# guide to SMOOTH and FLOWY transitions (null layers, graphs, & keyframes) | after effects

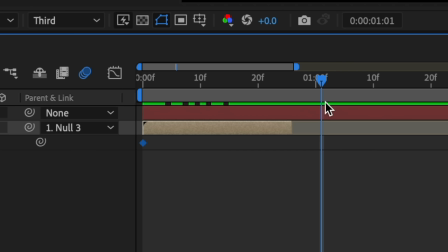Then I'm gonna drag my time indicator past the actual end of the clip, so that there isn't any awkward stillness at the end like I talked about.
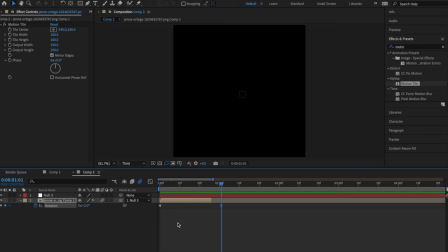And then I'm gonna add another one and put that at +2. And you can adjust these values yourself depending on how intense you want the rotation to be.
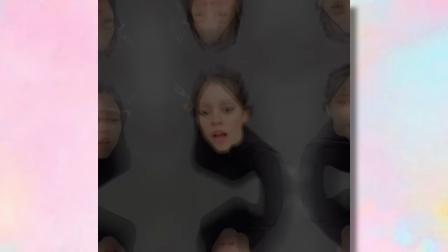Now I'm gonna easy ease my keyframes, and this is what it looks like now.
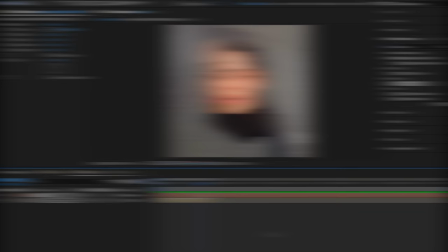The difference isn't huge, but it just adds a little bit more motion and makes it look more flowy.
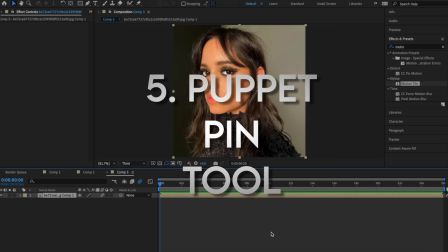And my last piece of advice, which is specifically for edits with masks, is to take advantage of the puppet pin tool.
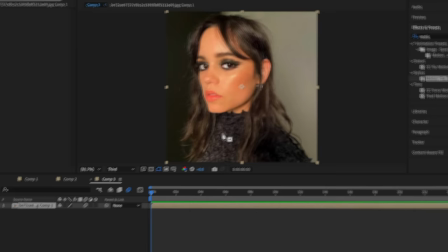So I'm just gonna create a quick mask. It's going to be bad. I don't wanna hear anything.
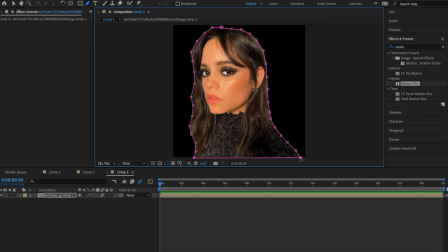I haven't edited in so long that I forgot that roto brush existed for a minute, but by that time I was already almost done masking this, so don't clown me in the comments, I'm sensitive. So now we go up to our puppet pin tool, which is this one right here, and what you're gonna do is add pins on all parts of the picture where you don't want anything to move. So I'm just gonna scatter them all down here.
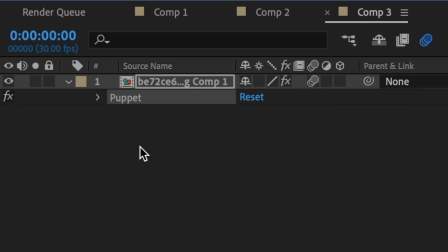And then I'm gonna add a pin at the focal point of where I want the movement to be. I added mine right here in the middle of her face.
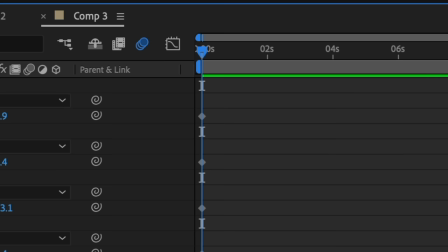Now we're gonna go down to the puppet tool, carry it down on mesh 1, and as you can see, it's already added keyframes for all of the pins.
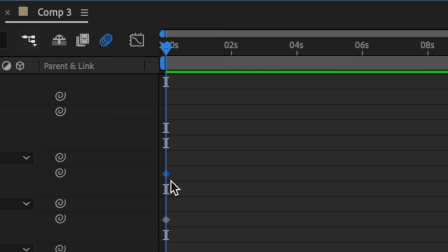But the only one we're interested in is this one right here, which is the last one I added, so it shows up as puppet pin 14.
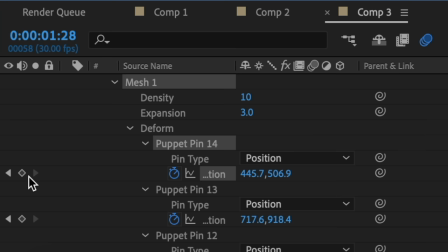It's so kindly already added the first keyframe for me, so I'm gonna drag my time indicator forward a little bit, add another keyframe, and by using this first position value, I'm gonna move her head a little bit to the left.
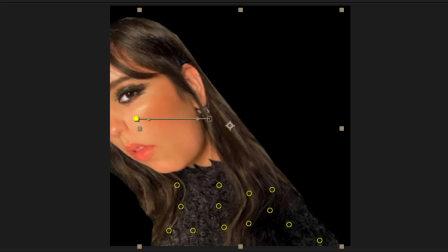So I like to do it very subtly because if you do it too intensely, she'll look like this, which we definitely don't want.
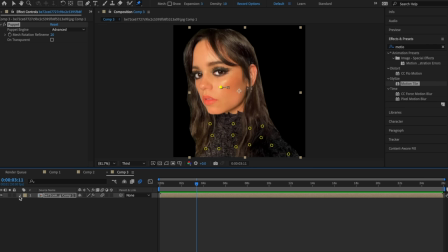Then I just ease the keyframes. And as you can see, it gives a really cool animated look to my photo. All right, guys, that's all for today's video. Thank you so, so much for watching and supporting, even through a hiatus.
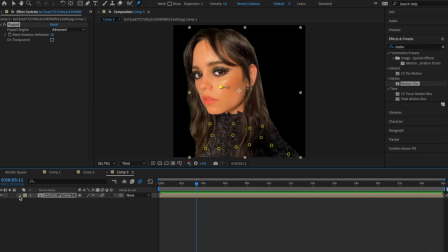Nothing fills me with more fulfillment than being able to help you guys or being the one that inspires you to open your laptop or phone and edit. So if you're watching this tutorial right now, you better use it. Go take these skills and make an incredible edit.
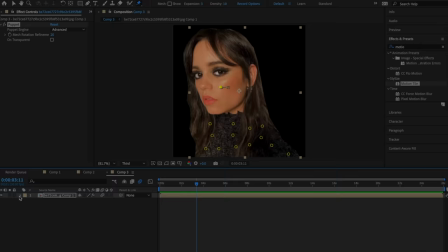And I just love you guys so much. Remember that. All right, have a great day or night wherever you are, and bye.